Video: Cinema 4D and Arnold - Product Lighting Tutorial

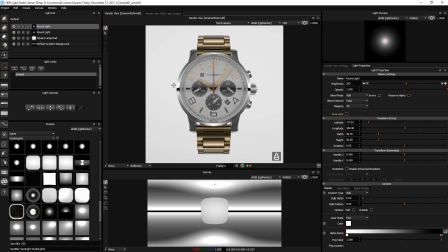[8:22]
Okay and that's come across really nice as well. Now as I'm looking at this shot I can see this black line running across the front of the actual face for the watch and I'd like to get rid of that. So I'm going to create a soft round
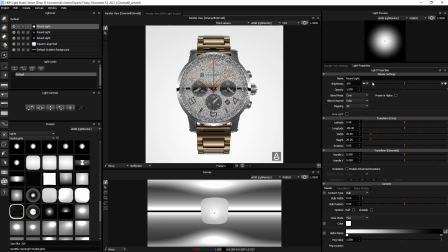[8:39]
I'm going to change the blend mode to over and make the brightness zero so it's a black light.
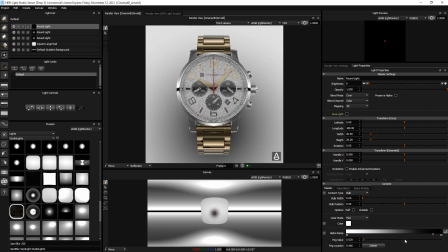[8:46]
I'm going to add a point here on its alpha ramp and make that so it's mainly solid.
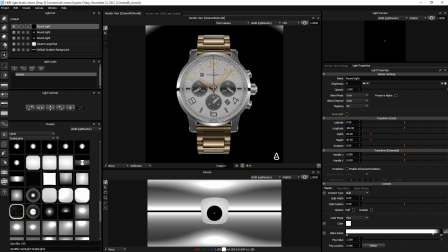[8:53]
And then I'm going to click in the center of the face to move the light to reflect in that face.
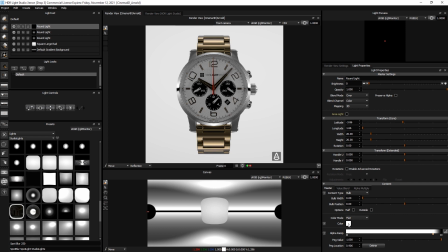[9:02]
Now to just check what's going on here I'm going to change the color of this light to red. and put the brightness back up to a hundred and solo that light
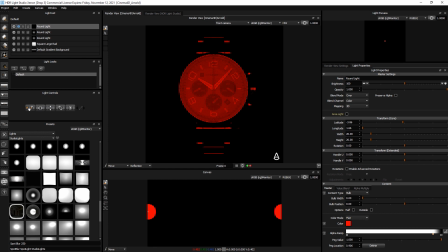[9:12]
and then we can see as I kind of scale that up we can see the effect of in the reflections it's having just in the front there so if I go too far I'm covering too many of the reflections but if I just take that down and
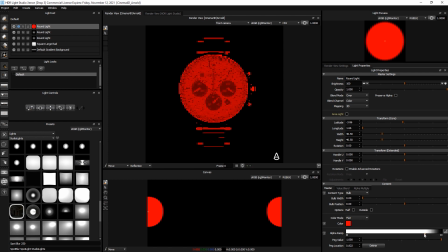[9:31]
we'll leave a bit of soft we'll reduce it so there's a bit softer on the edge and
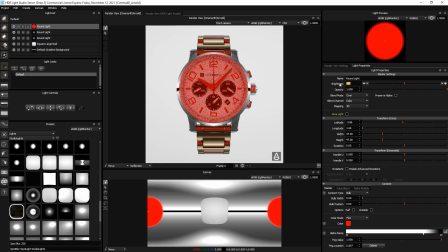[9:38]
then I'll un-solo and make the brightness zero because it doesn't matter what color it is if it's zero brightness it's going to basically be black. Now that as you can see if I hide that light you can see how washed out the face is and you can see the line going across and then if I
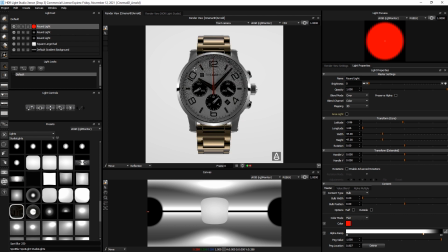[9:56]
show that that has killed the lighting coming to the front of that face but it hasn't affected the rest of the watch so that's quite handy. So now what I can do is get something like one of these
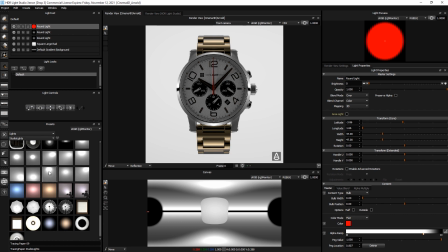[10:12]
tracing paper lights let's say and I'll drag and drop that onto the face here
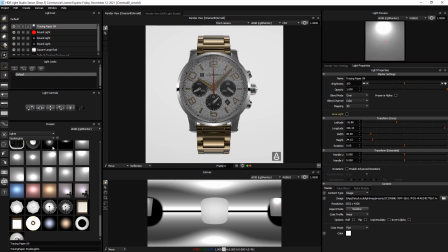[10:18]
and then scale it down and we're going to use this light to kind of create a bit of interest in the face and bring some illumination back to that face and we can solo this again and
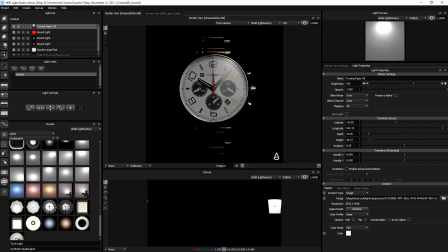[10:37]
actually I quite like how that's highlighting on this edge it's creating a bit of shadow creating a bit of form it's bringing alive these numbers on here where some of them are seeing that light some of them aren't so if I unsolo
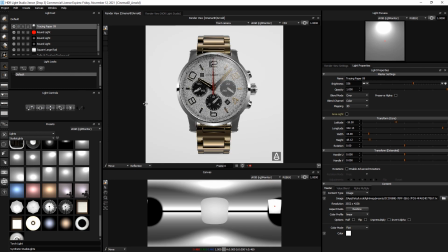[10:52]
that let the render develop a little you can see the face is now well lit it's got contrast in it and we did that by taking control and adding these two extra lights to make it kind
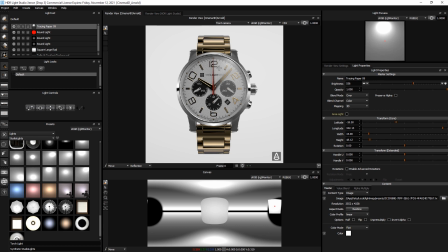[11:08]
of black and then add add back a bit of a highlight in that area so that looks good to me now the only thing that's bothering me now is just at the side of the watch here I'd quite like on this side of the dial here to control that reflection
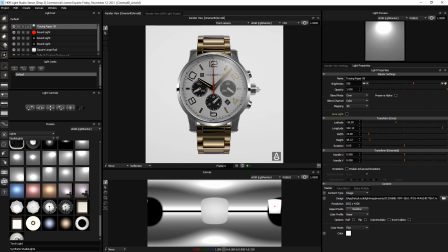[11:28]
a little bit more where the black line is kind of going around so let's see if we can get
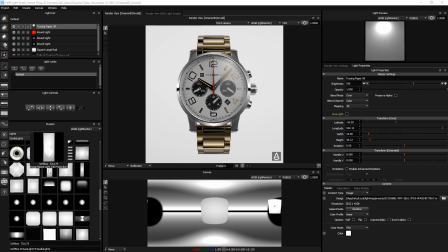[11:32]
a light here and we'll just pop that on the canvas and then I'll just click on this edge here,
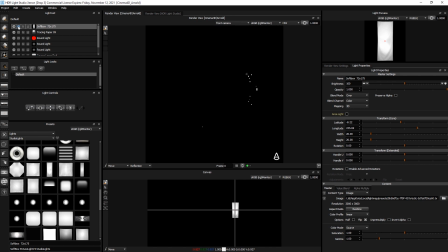[11:42]
solo that light and scale it up a bit. Now the problem we've got there is that's spilling onto the bezel and we don't want to disrupt the bezel so we can just make some small adjustments left and
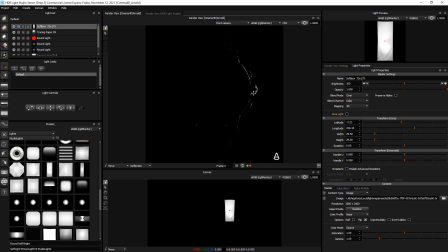[11:56]
right and see what we can do so i don't mind that at the glancing angle and that's kind of following nicely and catching highlights
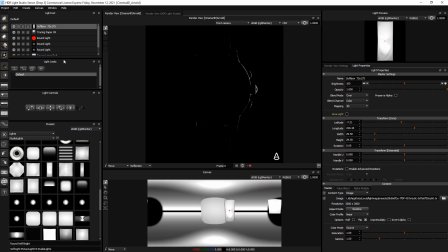[12:04]
on those edges there so i'm going to leave that there so
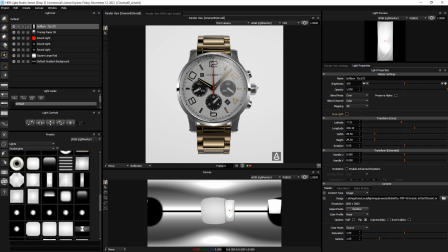[12:09]
i haven't managed to get rid of that line totally but i have managed to get a nice highlight on the edge so just looking at the balance of this I think that the tracing paper light could maybe
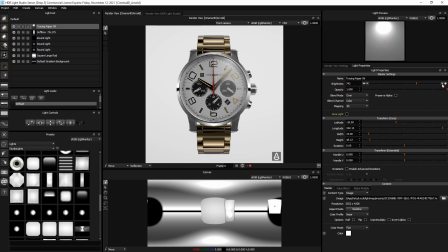[12:25]
be a little bit brighter to bring that face to be a little bit whiter.